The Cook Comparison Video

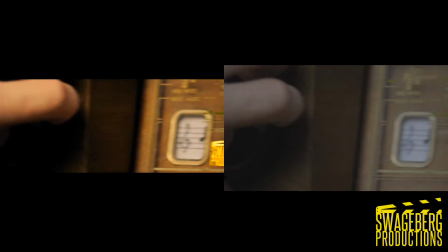0:01 Welcome everyone to our comparison video for the Cook. My name is Silas Swagers.
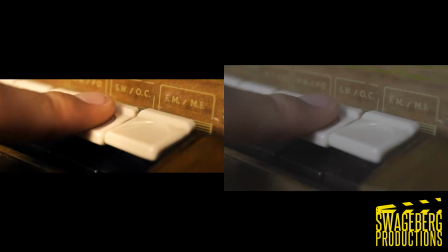0:05 And my name is Stefan Tenbücken. And we're gonna compare the videos we made.
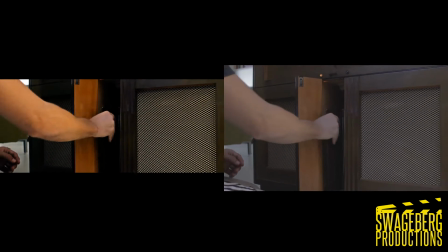0:10 We shot this video twice, so we're gonna see the final version with color correction,
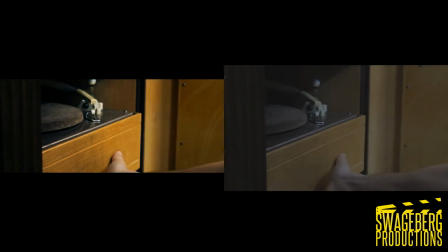0:14 the final version without color correction, and the version we shot a few weeks ago.
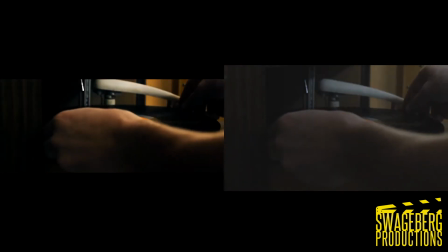0:20 And here you can see the LP cover that we made for Amadeus, who made our music for our movies and for several other movies.
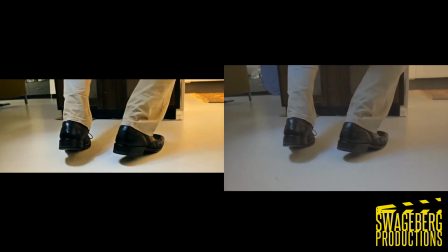0:28 Yeah, you can find them over at Schnibbe Music on YouTube, so go check that out.
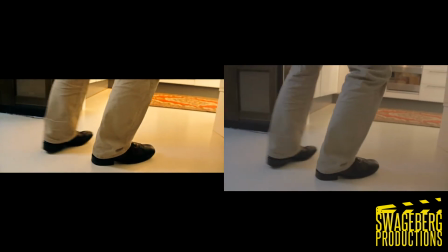0:33 You can see a blue screen on the left hand side there. We had to mask that out in the final version.
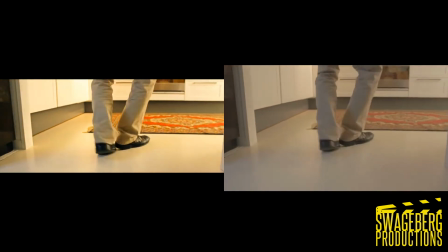0:38 We forgot to notice it during principal shooting.
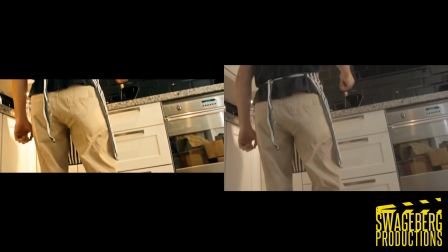0:43 Right now you're only seeing our second video because of the time difference, because the second video is 5.5 minutes long and the first video is only 2.5 minutes.
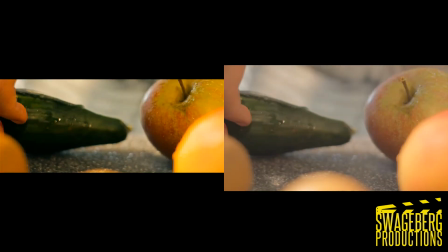0:53 So it's gonna fade in whenever we feel it's appropriate. It lines up with the the stuff you see in the other videos.
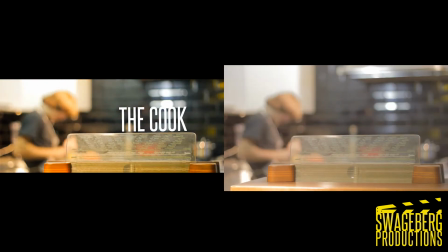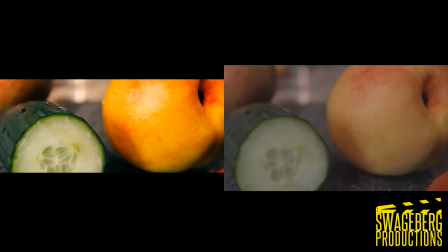1:07 Here you can see a dolly shot. We used a Pico dolly for this. It's a very cheap little dolly.
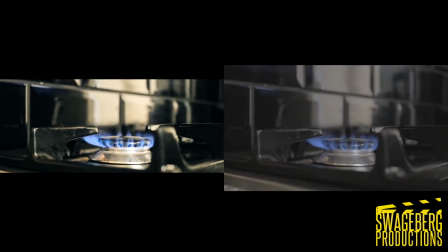1:14 It works great for tabletops and stuff. You can buy it over at photographyandcinema.com.
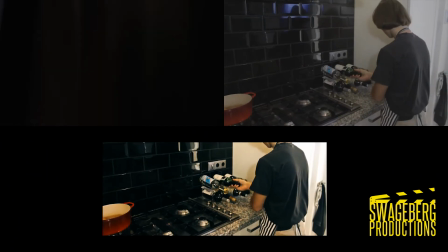1:21 We had to do this shot a lot of times. Yeah, a lot. Switching focus was difficult in there.
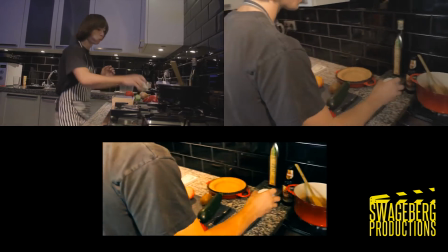1:28 The third video has faded in now. It's the first version we shot some time ago.
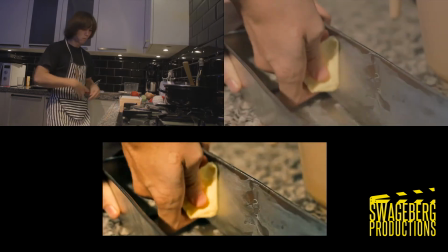1:33 And we didn't like it very much, so we shot the entire thing over again. Did better lighting, did better acting.
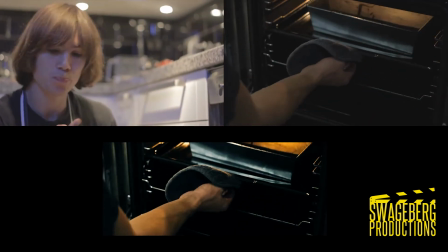1:40 Did better everything basically, because the first time around we just improvised and preparation beats improvising every time.
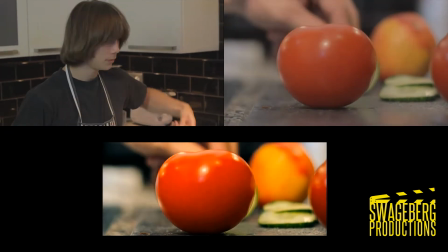1:48 Our preparation was really horrible the first time around.
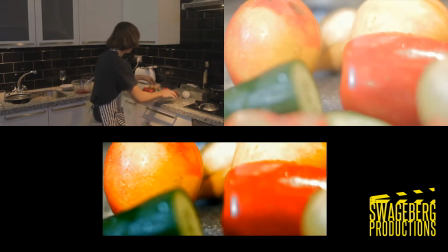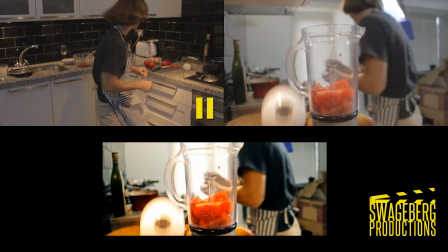1:57 Here we're gonna pause the video to make it catch up to what's happening in the other video again.
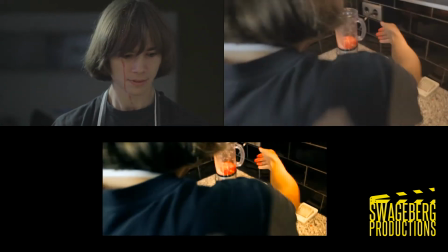2:02 We did try to do the shots that we did like again, try to repeat it, because otherwise it would have been a wasted effort.
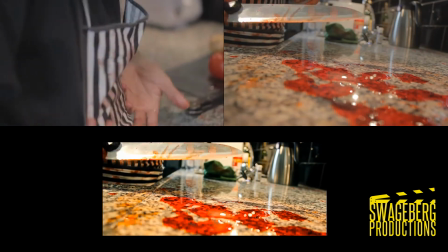2:10 We learned from our first attempt and we did it better the second time around.
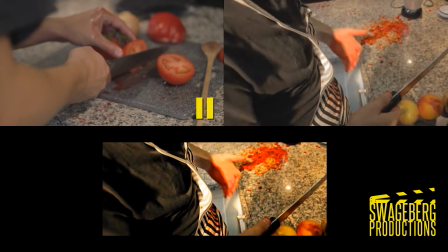2:15 Yeah, so here we're pausing again to catch up, and as you can see some shots look almost exactly the same.
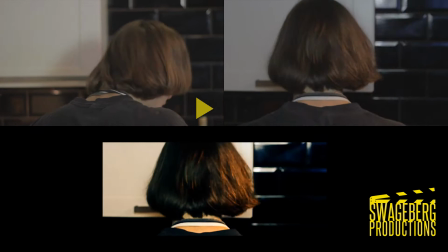2:21 There's a shot coming up here that's like the framing is the same, the move is the same,
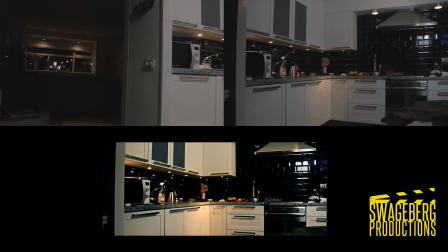2:27 and there's two shots back to back that do this because we redid them again the second time around.
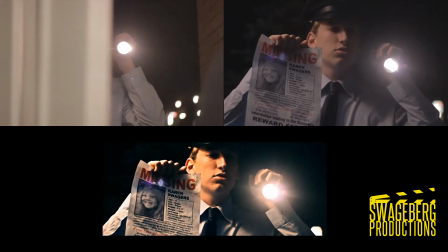2:34 You know the old saying, if it ain't broken, don't fix it. But there were some things that needed fixing.
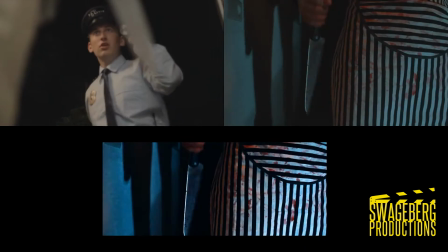2:40 And the shot in the top left corner from the knife, we really liked that shot,
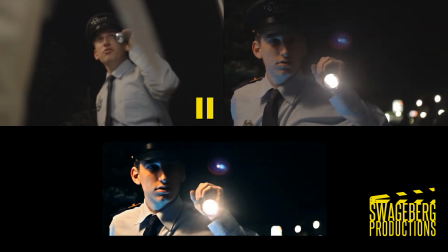2:45 but it didn't fit in our story anymore in the same way, and we didn't have a cameraman the second time around,
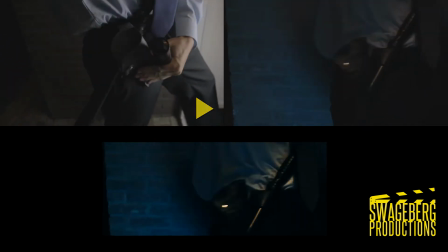2:50 so we did basically everything on a tripod. Also this shot, the perspective where you look over the arm.
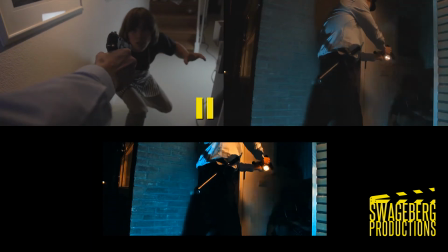2:58 It's a very cool perspective, but again you need a cameraman.
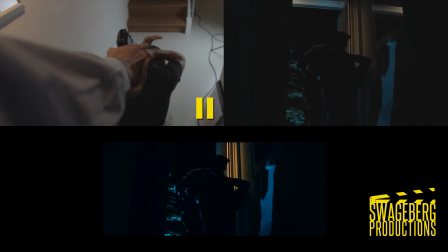3:05 And we also added police lights in this scene to spice the production value up a little bit.
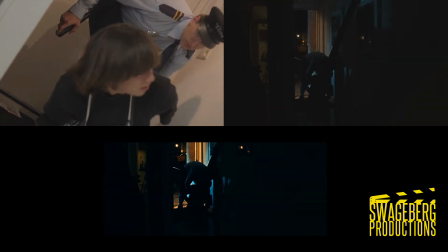3:11 It fell a little flat without the lights. So as you can see in our behind the scenes video, we created a fan and stuck some paper on there.
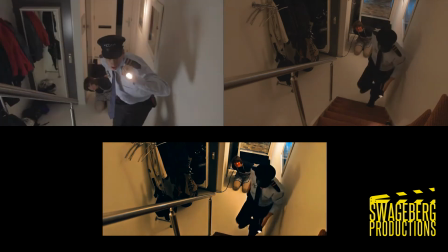3:19 And this entire scene is almost shot for shot the same because we liked how it played out, just the stuff at the door had to be a little bit more elaborate.
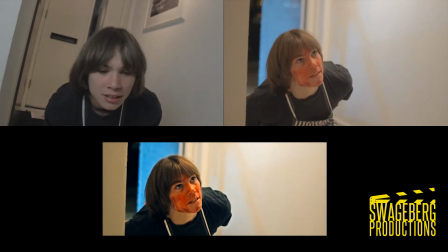3:30 And this is the only time actually that the final version takes less time,
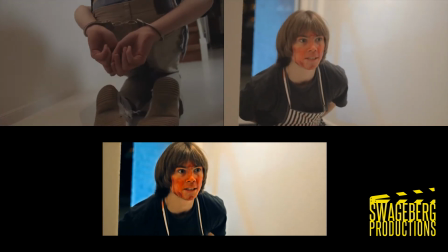3:35 so we have to pause the final version for a few moments while we catch up with the older version.
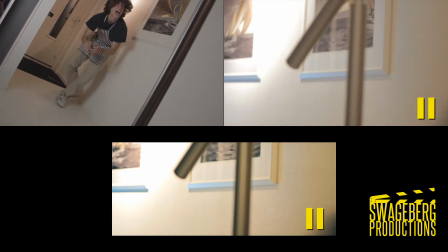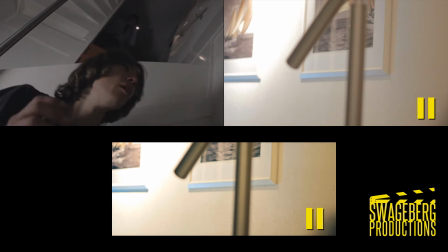3:49 This was again a shot that we couldn't do without a cameraman.
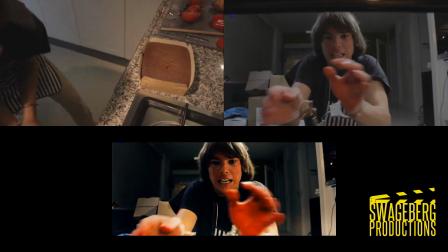3:57 Here's another shot that we tried to up our production value a little bit with the camera inside the oven.
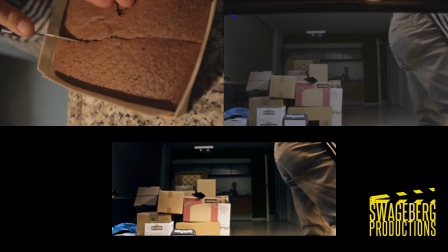4:04 I think it gives a really cool perspective.
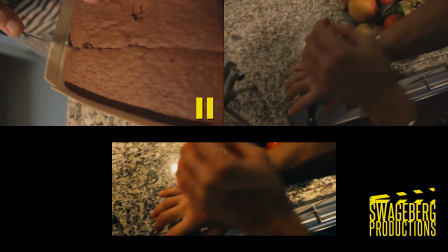4:09 As you can see in our final version, you don't actually see the finished baking product. It's because we forgot to bake it the second time around.
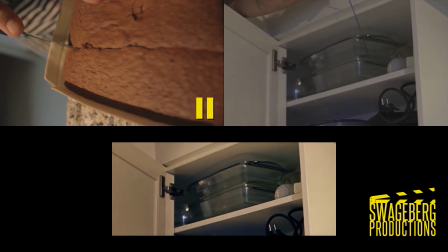4:16 We were so busy getting everything done that we didn't bake it. As you can see here, the way that I was stabbed was very different.
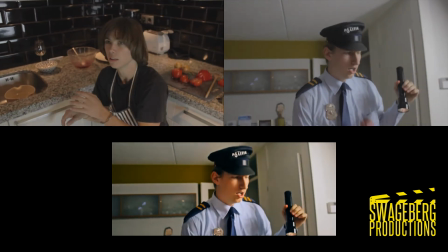4:25 And well, a lot more thought through this time.
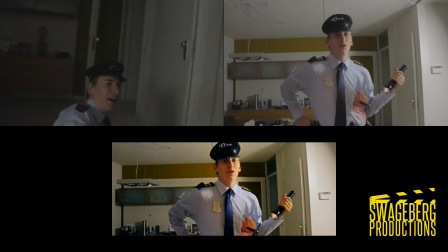4:29 First time around you couldn't clearly see where the knife was sticking out, and it wasn't really sticking out.
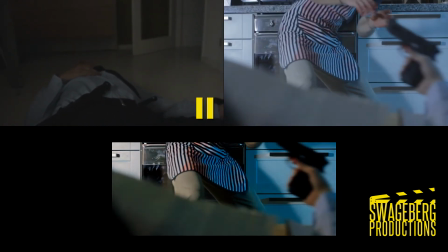4:35 And the same goes for these boxes here.
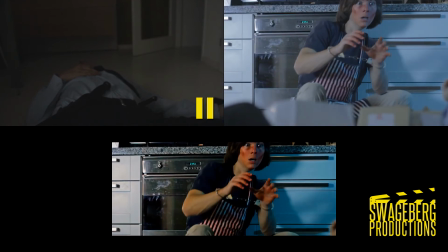4:38 They're just there to up the production value, and it's so more dynamic with boxes there instead of just falling to the ground.
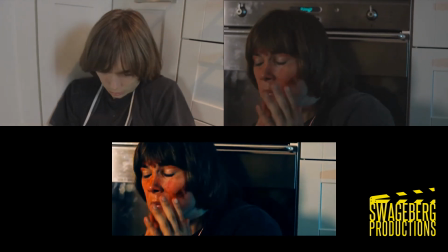4:46 And we did that several times because we wanted different angles of them, medium, full body shots.
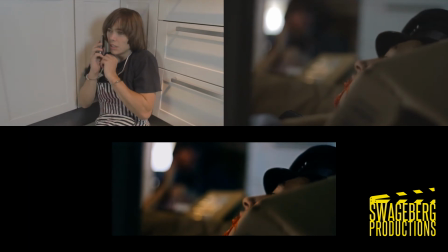4:52 Me falling through the boxes, so we did it, I think about 6 times.
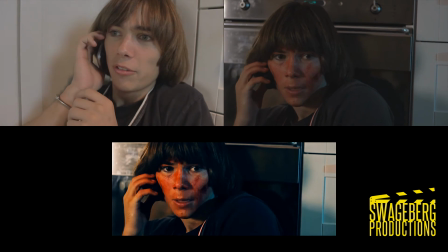4:56 We took a different evening for that because we decided on that later. and there's also much more blood the second time around.
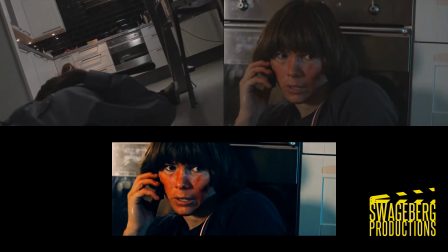5:02 We liked the way how it looked on camera.
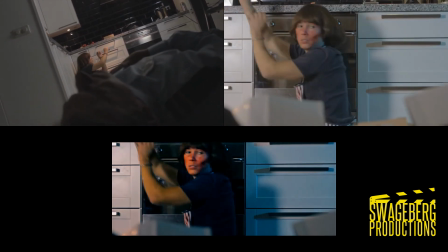5:05 It seemed realistic to put some more blood in there, so we went a little overboard with it, but it gives a really cool dramatic effect.
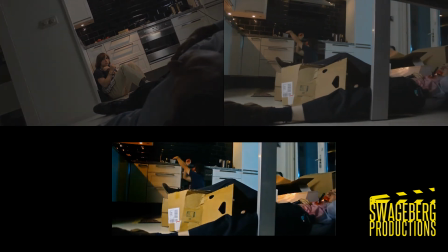5:14 And as always, we like to have a little bit of comedy in it, hence the ending of the movie.
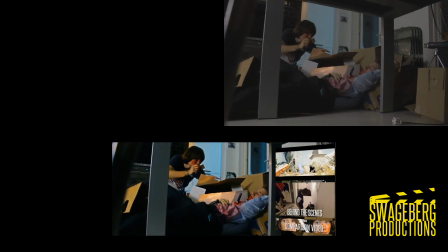5:20 Yeah, so we hope you enjoyed this comparison video between our old version and new version for the Puck.
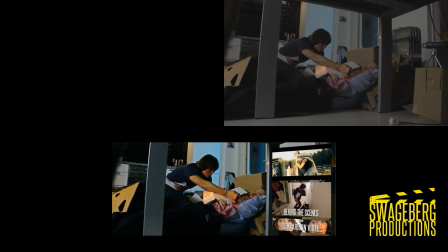5:26 My name is Silas Swagers. And my name is Stefan Tenbücken. Thanks for watching. Stay tuned.